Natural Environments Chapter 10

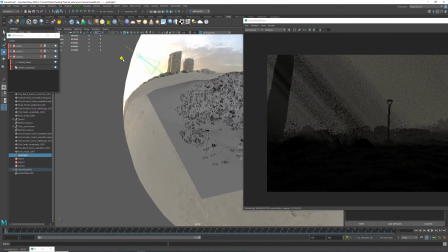2662s
so I can get a little bit more streaks happening with more interest more
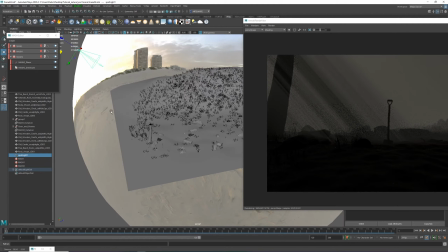2667s
focus on the shovel maybe now let's activate the
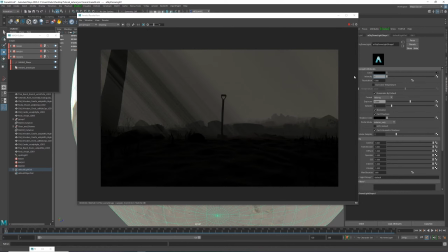2672s
other the main light and just start to balance these guys out you see
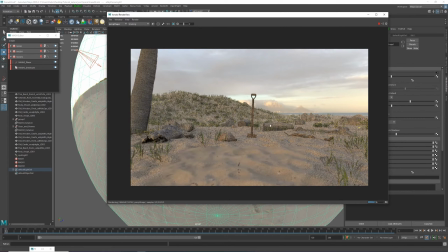2677s
now this is kind of defeating you know this is so bright that you start to lose all
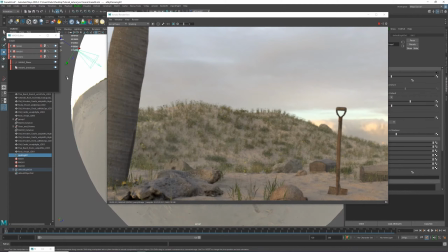2681s
of that you kind of see it there just a bit that means this guy needs more power so this
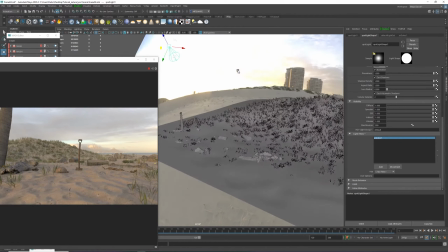2688s
is a Sun which means it needs a Sun color so I'm gonna go color
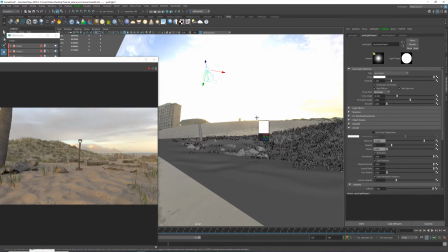2695s
pick and I'm gonna maybe grab some of this yellowy
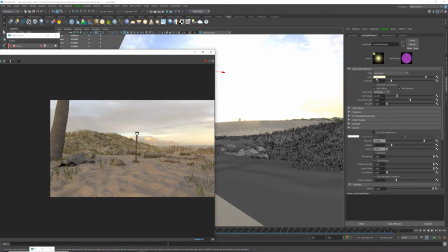2703s
yellowy thingy and when you pick stuff from this HDRI make sure you don't go over one so this is going for 1.5 I'm going to clap that to one I
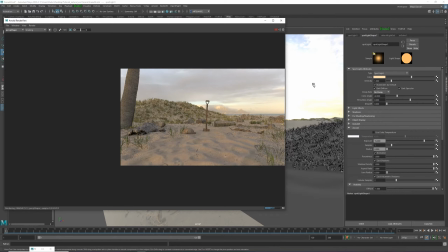2717s
don't want it to and I don't want to go to a realistic and let's see exposure let's try 17 it's
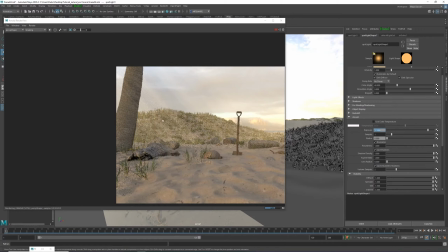2732s
going to start to introduce some of those rays and the color
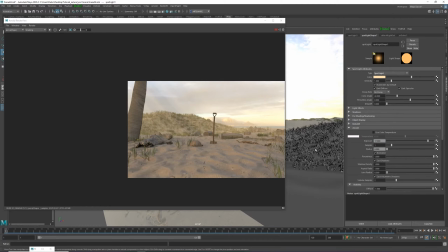2737s
of those rays going to depend on the color of the light plus the color of the fog that you've set up so it could be where you
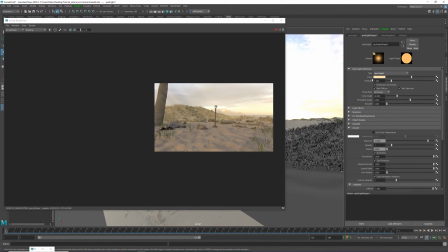2746s
you may went a little bit too yellow on one or the other so you may need to tone it down which I actually might do now
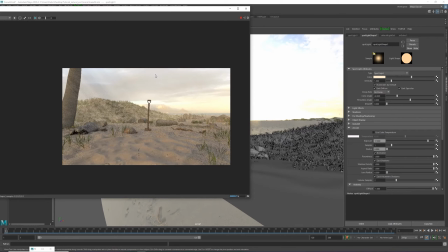2757s
here's another thing this is one kind of look if we can go for
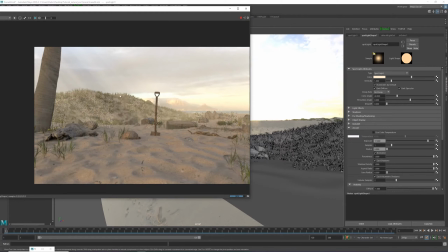2761s
a little bit more stylized where this is like focused on the camera on
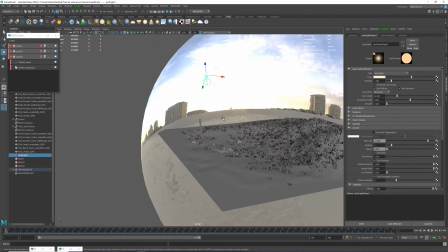2766s
the cameras focused on the shovel and the light is conveniently shining on it with the gut rays and everything or you can do something different where
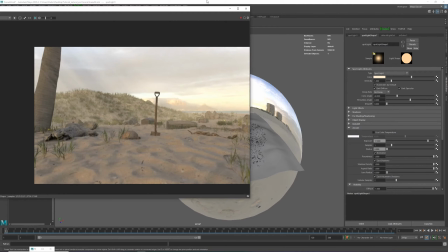2775s
you can point these guys towards the other part of the image so
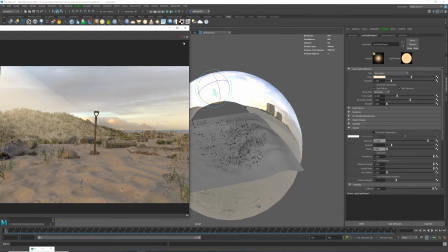2782s
I'm just gonna try to find a cool spot and
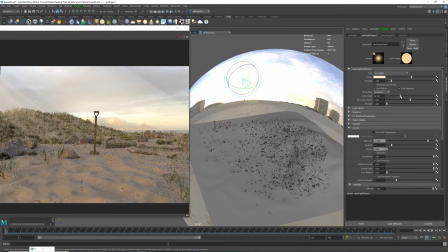2794s
maybe we can change the cone angle a little bit to be wider so it the the
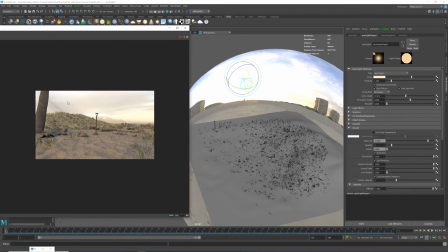2800s
ray of light you know it's a bigger something like that so
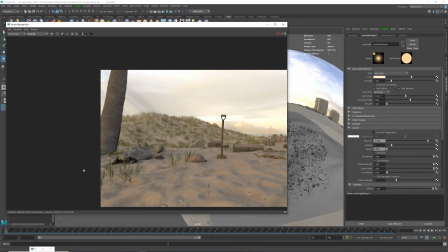2811s
yeah just a bunch of you know different methods you can use to kind of add a little bit more volume to and like atmosphere to
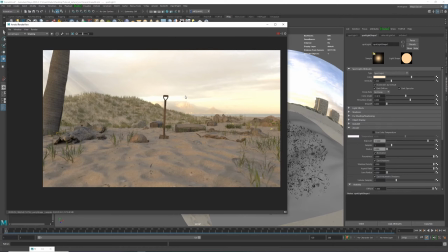2821s
your scene like I said realistically this would not probably happen that much
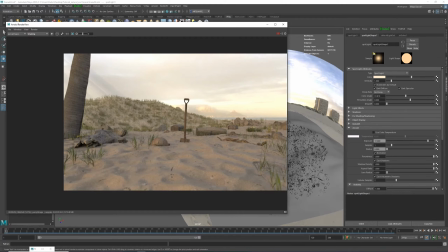2826s
and if you don't want these kind of streaks effect you know it you can just
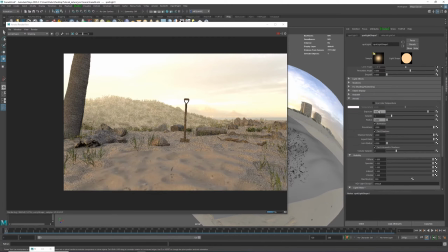2830s
disconnect the gobo and you're gonna tone down the exposure of this guy and
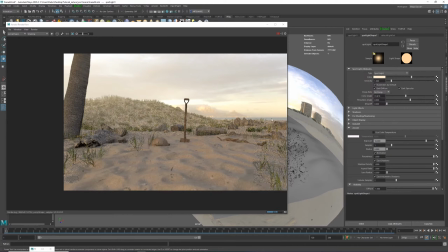2839s
maybe even do something different where you would actually let's mix the colors
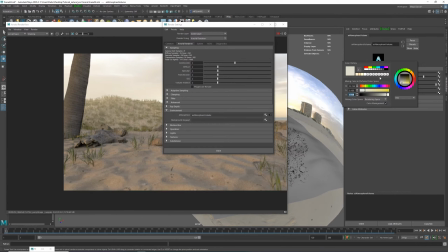2847s
a little bit and get a little bit more purple so if I get this color and if I mix it with a little bit of a blue it's gonna start to be a bit more atmospheric instead
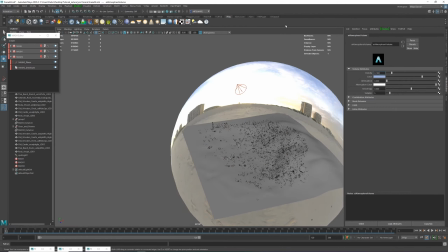2858s
and we
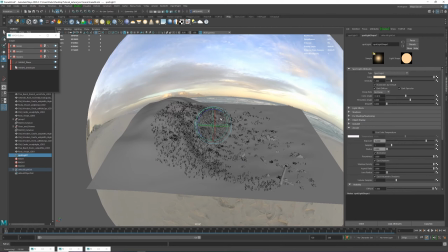2867s
can kind of check what the light effects and maybe position better or just
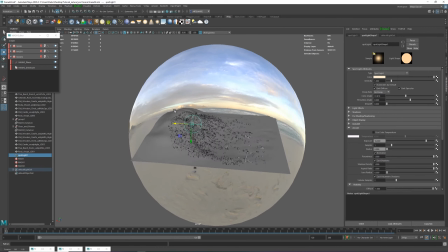2872s
move it to a different location if